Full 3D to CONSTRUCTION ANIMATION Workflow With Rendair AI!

Now that the exterior is fully covered, it's time to move inside.
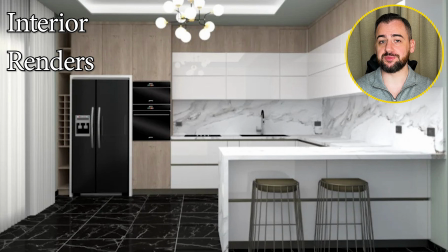(8:25)
I'm generating two interior renders to show the mood and character of the internal spaces. Even from the basic 3D image, Rendair AI can add realistic textures, lighting, reflections and shadows. Everything that makes the interior feel warm and believable. These renders will act as a key moment to the final animation, because it will give viewers a glimpse of how the interior feels like once you step in.
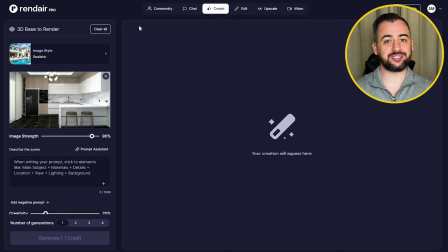(8:49)
So for that one, I'm going to the 3D base to render, I'm uploading our image,
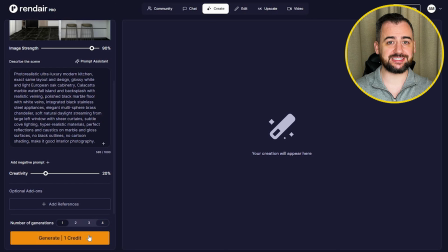(8:52)
keeping the same image strength and creativity settings, uploading the new prompt, and let's see the results.
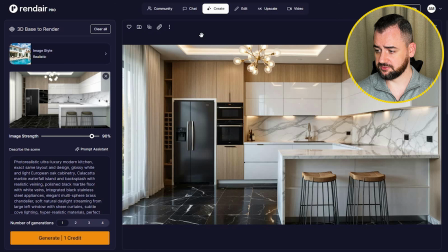(8:58)
That's honestly impressive. The textures look really realistic. Just look at that marble worktop, it's great. And the lighting feels soft and natural, it's really believable. Also, it's a brilliant way to show the early design concepts. I'm absolutely happy with that, just check the comparison before and after.
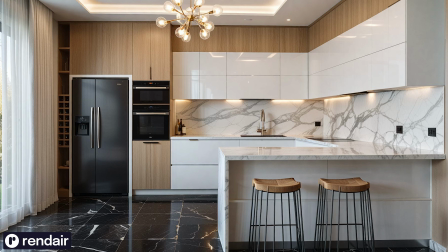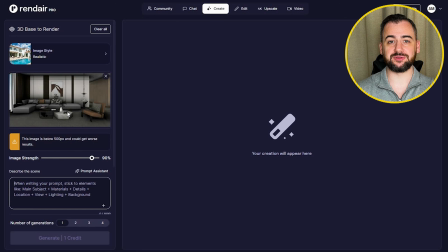(9:21)
For the second interior image, we are going back to the 3D base to render for the final time now in this video.
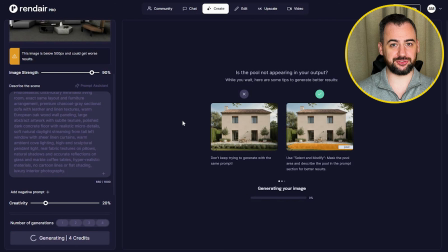(9:27)
You know the drill, I'm uploading the image, putting new prompt, keeping the same settings, and let's generate.
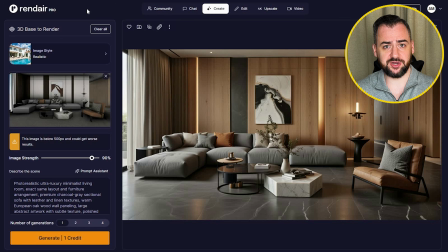(9:33)
That's stunning! It's perfect, I have nothing to add or correct here. That will instantly help the client imagine how they will use this space. And these interiors feel really inviting. I absolutely love the realism of that sofa and how the lighting behaves on it.
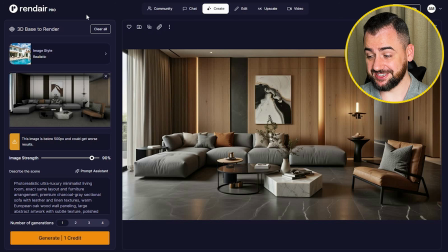(9:49)
And the textures look great too. It's amazing. So now look at the comparison before and after.
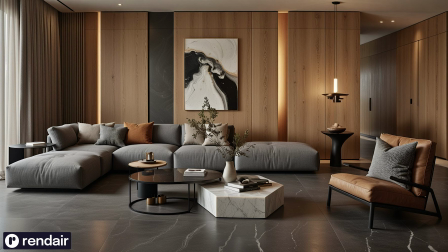With the interior renders ready, the next step is to generate the transitions from the outside of the building to the inside. And these transitions are great because they make the viewer feel like they are physically entering into the property.
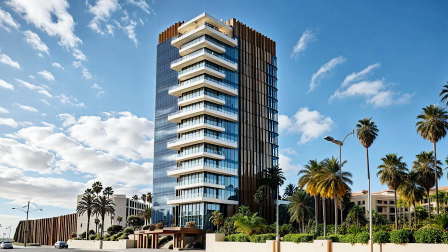(10:13)
And this will create a smooth connection between the exterior shots and the interior spaces. This is something that normally requires a full 3D environment and a complex camera paths. But Rendair AI generates these movements automatically, maintaining the same style throughout.
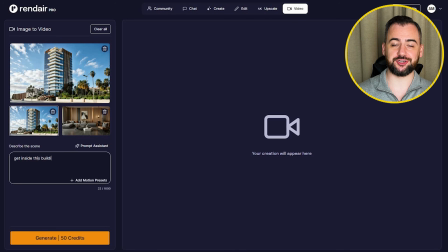(10:29)
So for that one, I'm gonna go to the animation feature. I'm uploading our exterior shot and the interior image so we can achieve that smooth transition from outside to inside.
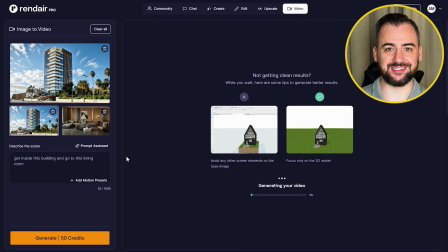(10:37)
I'm uploading our prompt and let's generate. That's amazing!
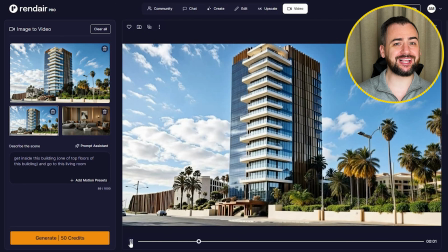(10:42)
These transitions would really elevate the final edit. And you know what, clients would absolutely love seeing how the outside leads into the inside.
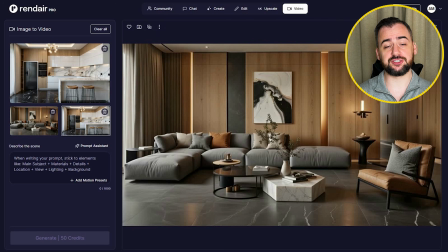(10:51)
For the second interior animation, what I would like to achieve is the smooth transition like a walkthrough from the living room to the kitchen. So let's upload our images, let's put the prompt, and let's generate. Before I will show you the animation, to be honest, I had to rewrite the prompt a little bit. So I wasn't happy with the previous result, and this is the final result now.
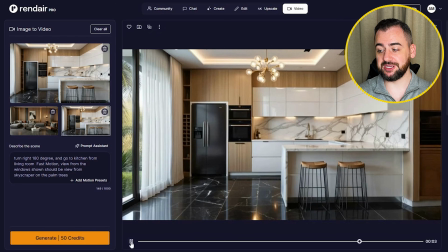(11:11)
The movement on this one feels really immersive, almost like a walkthrough in the 3D model.
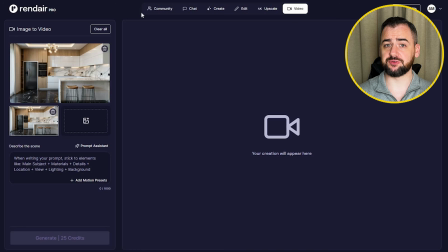(11:17)
And it connects all the visuals beautifully. So now for our third and final animation, I'm uploading just the kitchen view. So what I would like to achieve is to go into the kitchen and do the rotating view to look on the other side of the room.
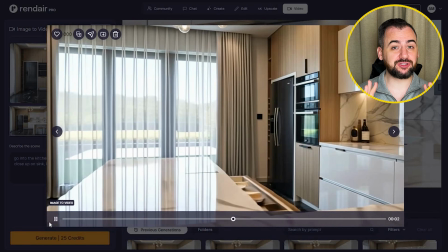(11:31)
Right? That's stunning, and that would give the whole project a more complete experience.
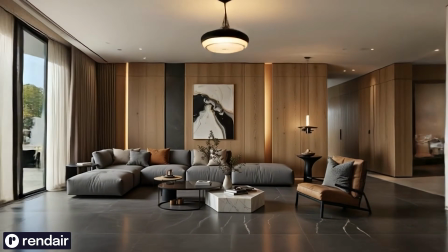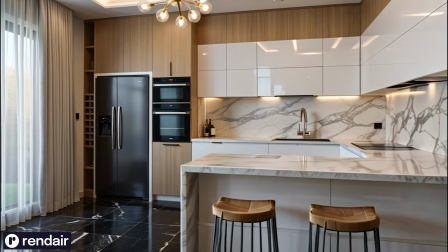Now it's time to bring everything together, all the videos, from the bare 3D to the construction site to the final building.
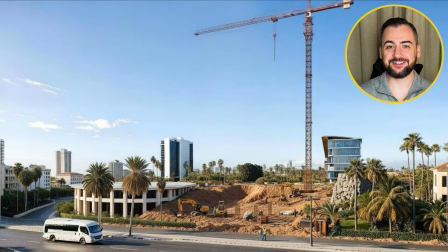(11:58)
This is where the full story comes to life. The final animation flows beautifully from start to finish.
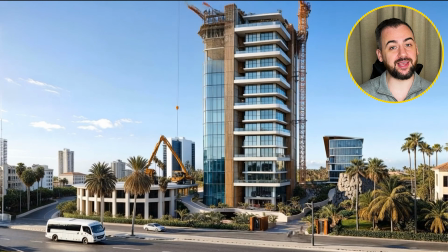(12:05)
It tells a complete story in a simple and engaging way. And everything remains consistent and polished.
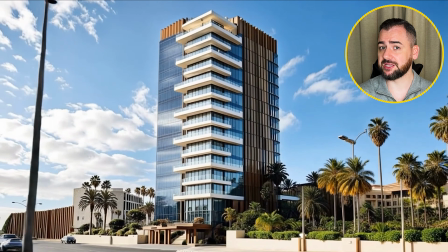(12:11)
The visuals feel professional and high quality. It's nice.
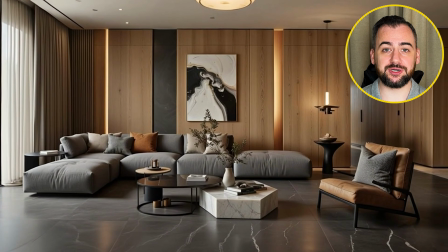(12:15)
Editing everything into one final sequence allows the viewers to follow the project from the very beginning to the final construction.
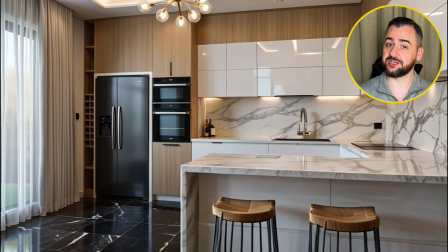(12:22)
It's a smooth journey through the exterior, building process and the interiors, and these transitions, they tie everything together.